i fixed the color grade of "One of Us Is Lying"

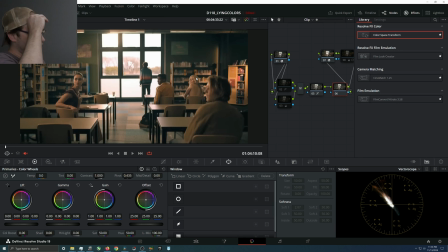[12:21]
But what I would do if I really wanted to sell the incandescence in the room, making yellow sunlight happen, is you could either, uh,
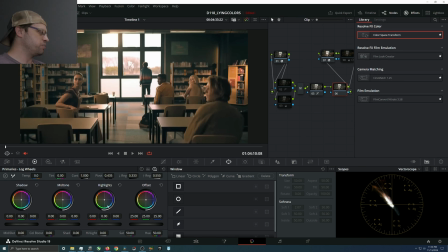[12:35]
on the very tops, you could make blue sunlight happen by just going that direction. I don't think it's meaningfully doing much. You could do that if you want to. I think the other thing to do though would be just to
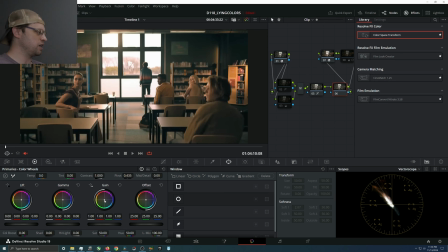[12:53]
push some amber into everything to give it that yellow glow that's such a thing right now. This seems too aggressive, so what we're going to do is we're going to change the gamma to linear so it's not so touchy,
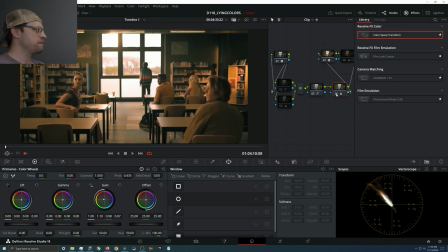[13:10]
and something like that. And then now we've done something. It's no longer a balanced image. Like if you look at the books, they're pretty balanced right now. The white is white.
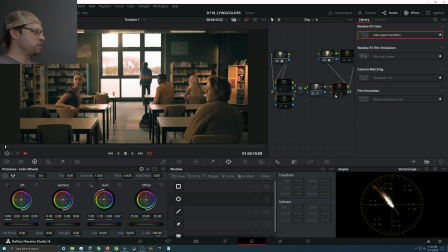[13:22]
But if you are going to spoof sunlight or spoof, a warm environment, you wouldn't have everything balanced. And so instead of having this environment where the only things that are out of balance are skin tones and then like the colder tones in the room,
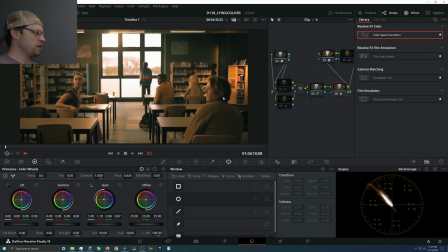[13:41]
like everything else is pretty close, you end up in a situation where everything is sort of bathed in a similar light.
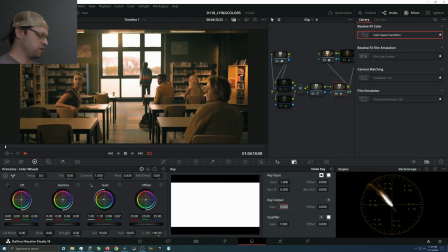[13:50]
And you can walk it back if you want, call it 0.5 for the key, and there you go.
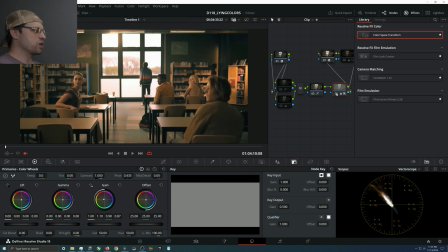[13:55]
And I think that's just I wouldn't say a more contemporary way to do it, but I feel like I just believe it more.
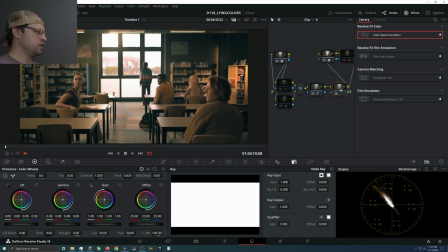[14:02]
And so if you're not happy with the, actually let's just make a parallel node.
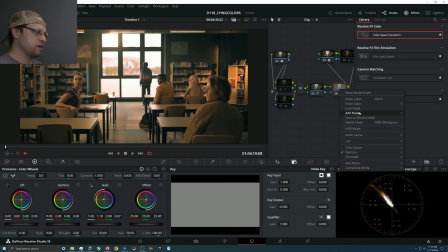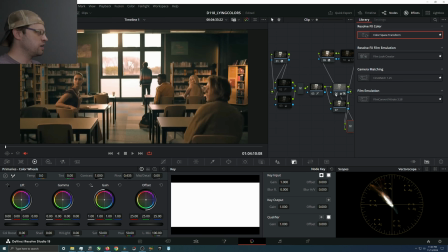[14:16]
So if you're not happy with the sunlight doing that, then you can do it the other way. You can do it with cool it off a little bit, and then you can just bring back some midtones.
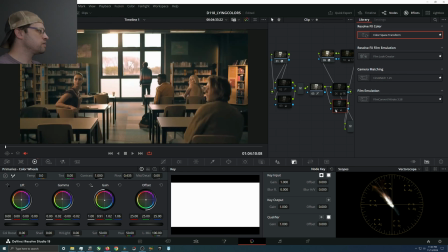And maybe that's what they were going for, honestly. I'm not super sure.
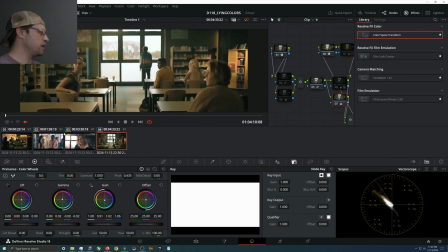[14:49]
But if we walk back and we go over here and we do
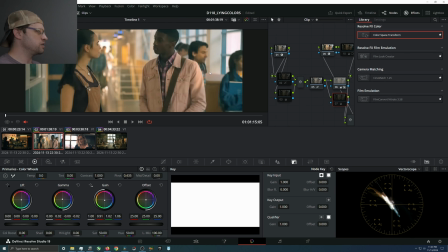[14:54]
that, we get rid of that, and we just go back to the dapple of sun, I buy that.
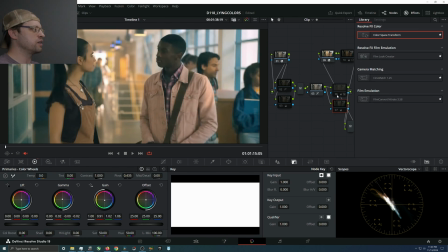[15:03]
this seems like a crisp morning. You know, it seems like an optimistic morning. And then if you want the pessimistic morning, you just there you go. It's a little greener. Um, you know, could still use some work because blue is harder.
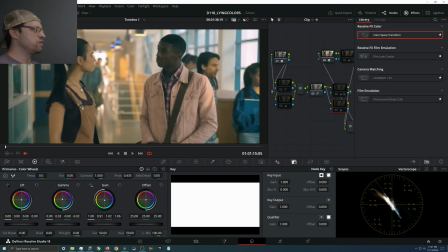[15:19]
But this sort of like, you know, confusing neutral environment that,
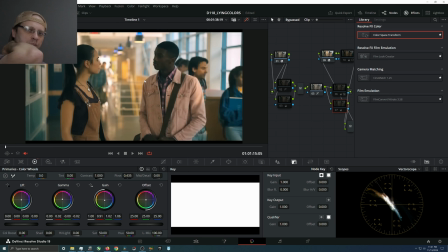[15:28]
yeah, I don't know. Am I making sense? It's just it's a weird.
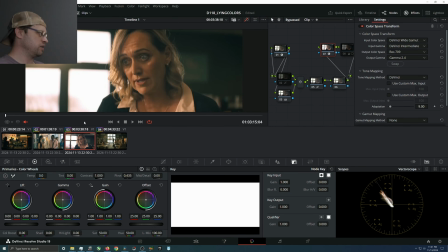[15:35]
This show is just picking weird colors is what I'm trying to say, and so I think you know, I think if they went back and did, are they doing another season?
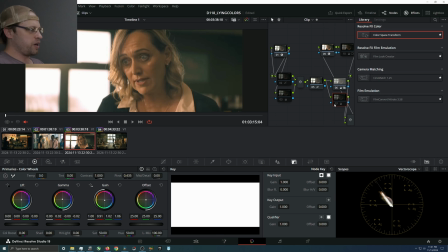[15:52]
I don't know, but I guess I think if they went back and made it contemporarily color graded, because obviously it's Netflix, so they're putting a lot of money behind it, including the color grade. Would they have color graded it differently? I think almost certainly. And so I think it was a choice to make it the way it is.
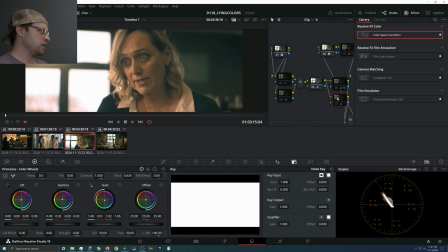[16:12]
But I think
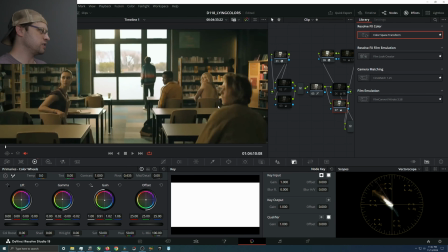[16:14]
I don't know the sort of like hyper stylized hyper realism thing that they're almost doing like a Riverdale thing,
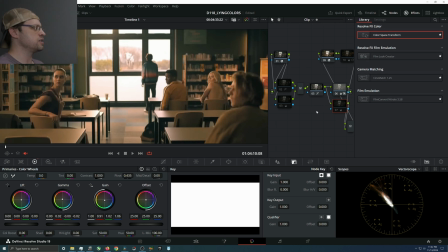[16:22]
which you know is a thing, but there's it just seems not intuitive.